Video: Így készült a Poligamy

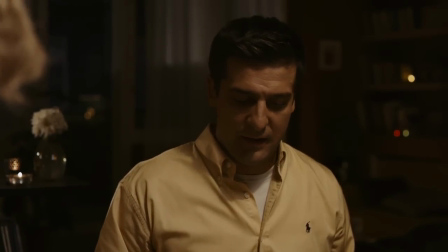16:54 Hú, köszönöm. Neked is.
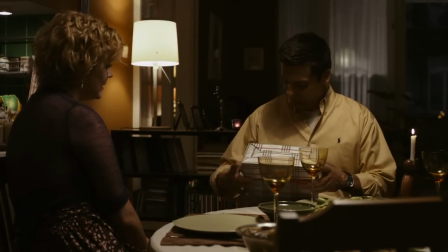16:59 Kösz. Na, ne, előbb az enyémet.
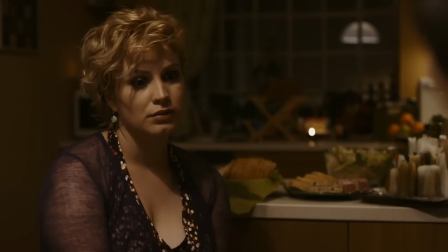17:07 Ne haragudj, bent hagytam a stúdióban. Legalább mondd meg, hogy mi az.
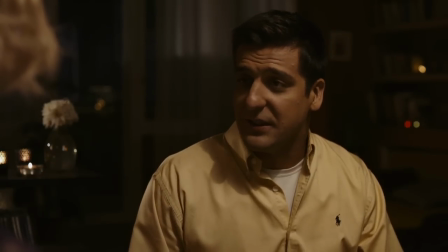17:13 Lilla, ez egy meglepetés. Az a lényeg, hogy nem tudja előre az ember. Én ezt értem, de nem osztod haza, nem?
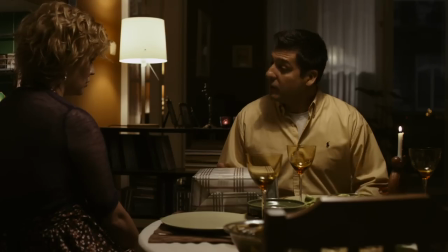17:19 Akkor legalább áruld már, hogy mi az. Holnap megtudod. Az, amire gondolok?
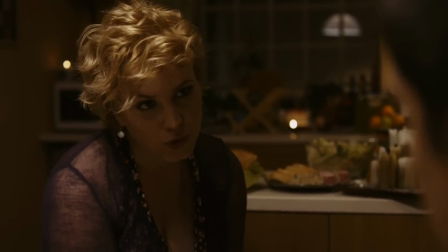17:25 Hm? Az, amire gondolok? Az?
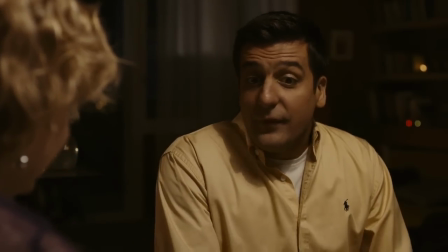17:31 Na, az? Az. Tudtam.
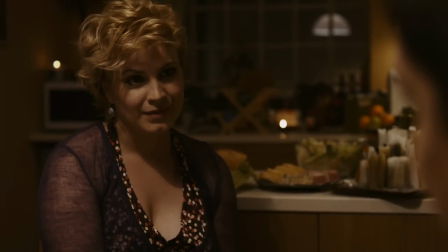17:38 Tudtam, hogy megveszed. De melyiket? Csak a nevünk azonos.
Egyébként én egy teljesen új és egészen más Lilla vagyok, akiben vannak olyan tulajdonságok, amiket az András fellel,
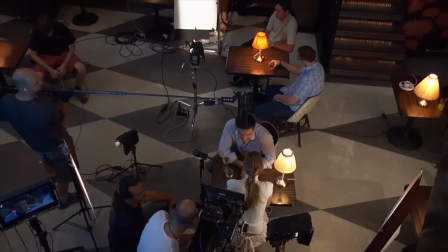17:52 és amit ő szeret, és ami a saját Lillájában, idézőjelbe téve, akit a Kátya alakít, benne nincs meg.
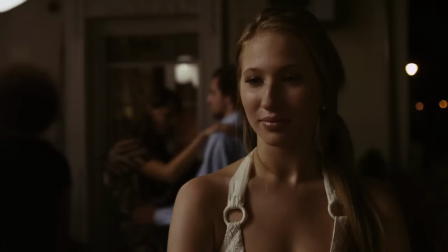17:59 És nekem ezeket a tulajdonságokat kell felnagyítanom.
Szia. Szia.
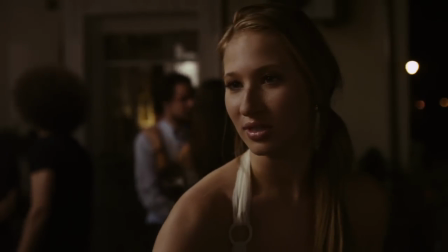18:05 András vagyok. Jól táncolsz? Nem. Gyerek, különben innom kell vele.
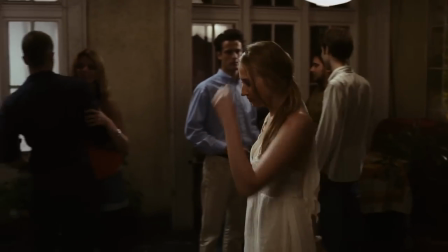18:11 Balettoztam, de néptáncoltam leginkább nagyon sokáig.
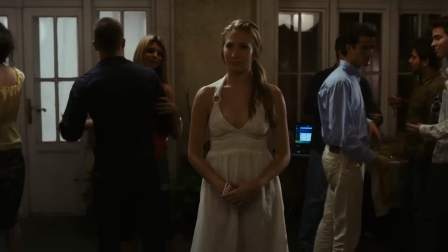18:13 Mi tudunk egy koreográfiát a Sanyival, amiben raktunk bele egy-két olyan elemet, ami majd úgy foghatni, hogy talán spontán jön, de nem.
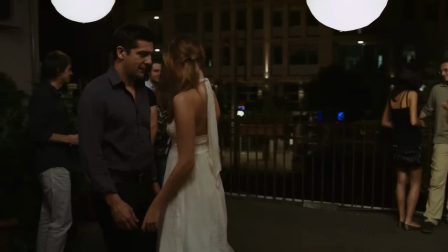18:24 Például te kellenél, ha volnál,
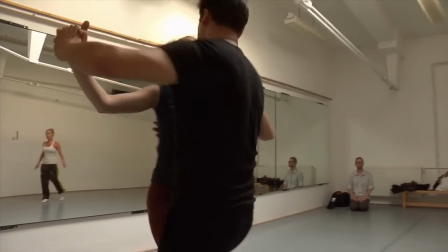18:29 jobb volna minden jónál, ha egy este belém utolnál.
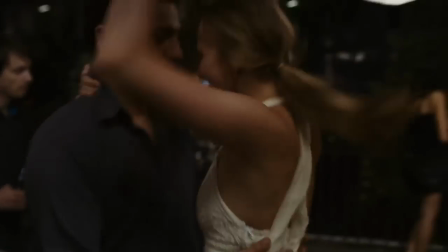18:35 Kicsit a Manhattan arra jelenetére, hogy az ez, amikor a Diane Keaton és a Woody Allen egymásba szeretnek, és annak kicsit egy ilyen omást szerettünk volna, mert nem ilyen nagyon egyértelműen, de azért némileg, hogy emlékeztessen arra,
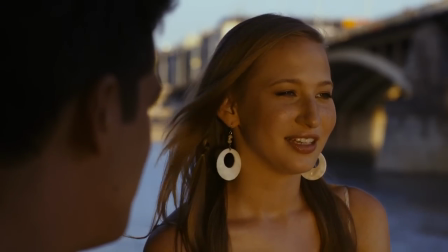18:49 egy olyan képet akartunk csinálni, amikor ott a hídnál ülnek.
4 éves voltam, amikor megszületett Dalma.
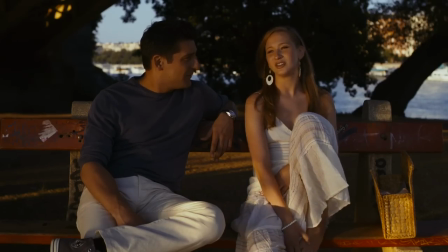18:56 Az egész család körül rajongta, én meg azt akartam, hogy én legyek a központ. Minden megtettem, de semmi.
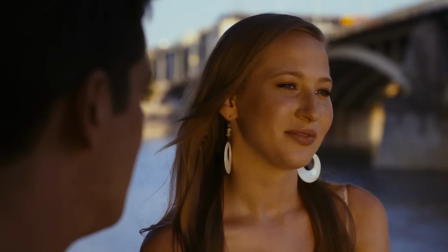19:04 Aztán megláttam az asztalon egy csomó fémpénzt. Dögonalmas, én ezt nem akarom elmesélni.
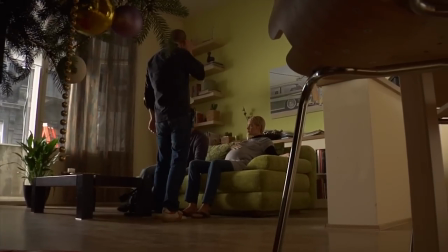19:10 Nagyon tetszett a forgatókönyv, úgyhogy én ősszel már itthon voltam egy ilyen meghallgatásszerűségen, akkor már a Csányi Sanyi is ott volt velem,
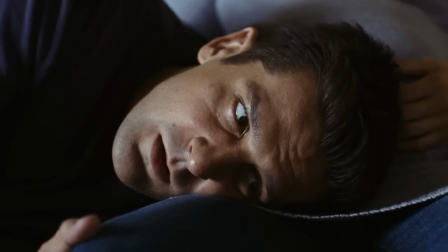19:19 majd tavasszal egy második fordulón szintén részt kellett vennem, úgyhogy megnyertem magamnak végül is ezt a szerepet.
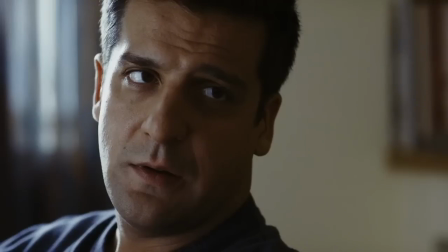19:26 Tudom, hogy hülyén hangzik, de ti Lillák többen vagytok.
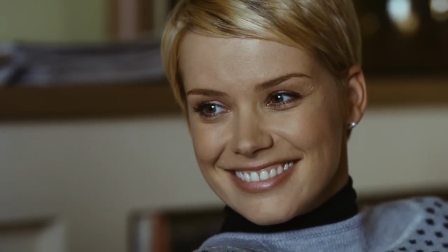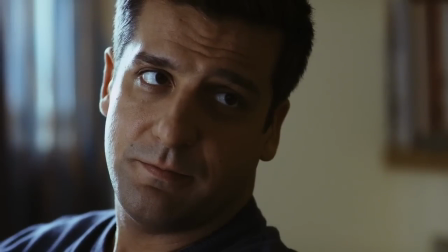19:36 Hát ezt eddig is tudtam. Te sem az egyetlen András vagy a Földön.
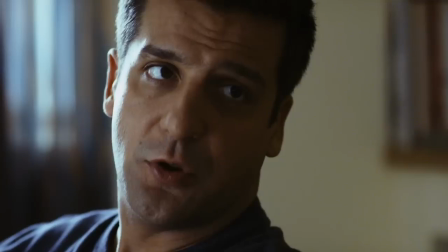19:44 Úgy értem, hogy több van belőled.
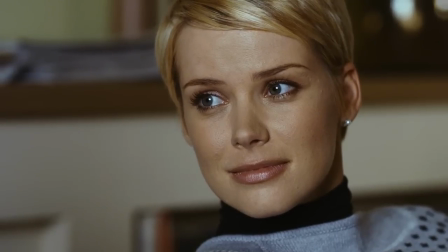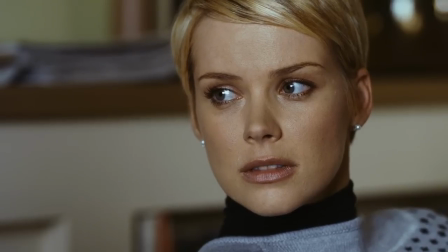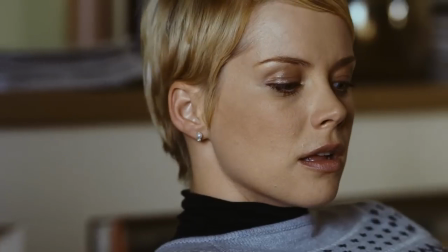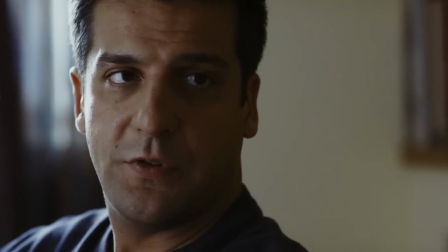20:01 Mi van ez már az?
Nagyon-nagyon erős élményem van erről, de az, amit én akkor éreztem, az tulajdonképpen teljesen hasznavehetetlen volt ehhez a jelenethez.
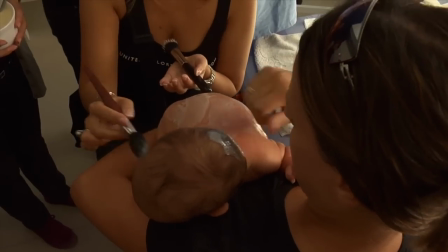20:13 Tehát valami nyilván, valami emocionális, valami kellett, de én tudom, hogy én ott sírtam, zokogtam, taknyomnyálam egybe volt, minden bajom volt.
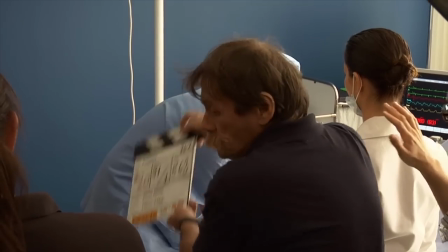20:20 Ezt egy ekkora közelébe egész egyszerűen nem lehet megcsinálni. Ráadásul ugye a gyereket úgy volt, hogy felvettük a gyereke a kisbabát közelébe, aztán utána gyorsan visszaadtuk az anyukájának,
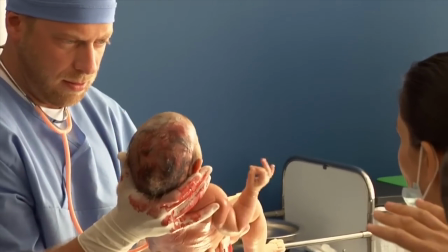20:28 és ők el is mentek, hogy ne kelljen a pici babával ott lenni egész nap, hogy ne szenvedjen szegény.
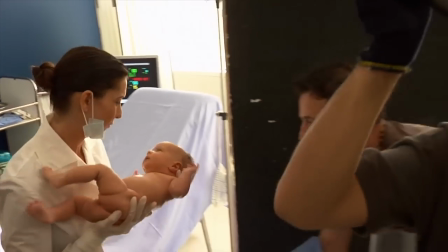20:34 Ezért nagyon gyorsan megcsináltuk, és ő el tudott menni. És én néztem a gyereket rettenetesen érzelmesen, ami tulajdonképpen egy ilyen tép volt,
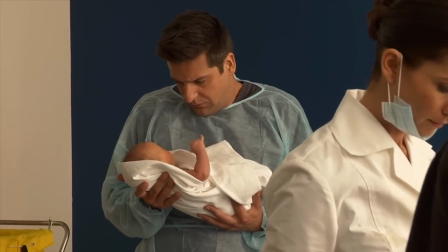20:41 egy ragasztó szalag volt a kamera szélén, és akkor arra kellett nézni, és akkor így mondta Dina, elkezdett Instagram Dina, hogy most megváltozik, most nem érted, most idegenkedsz tőle a ragasztó szalagtól, mondjuk az úgy ment, aztán megszereted, rájössz, hogy milyen helyes a ragasztó szalag, az kicsit nehezebben ment, és akkor eljönt egy végtelen szeretet a ragasztó szalag iránt. És el is tettem egyébként szegény szalagot, hogy rég voltam ennyire jobb a szalaggal.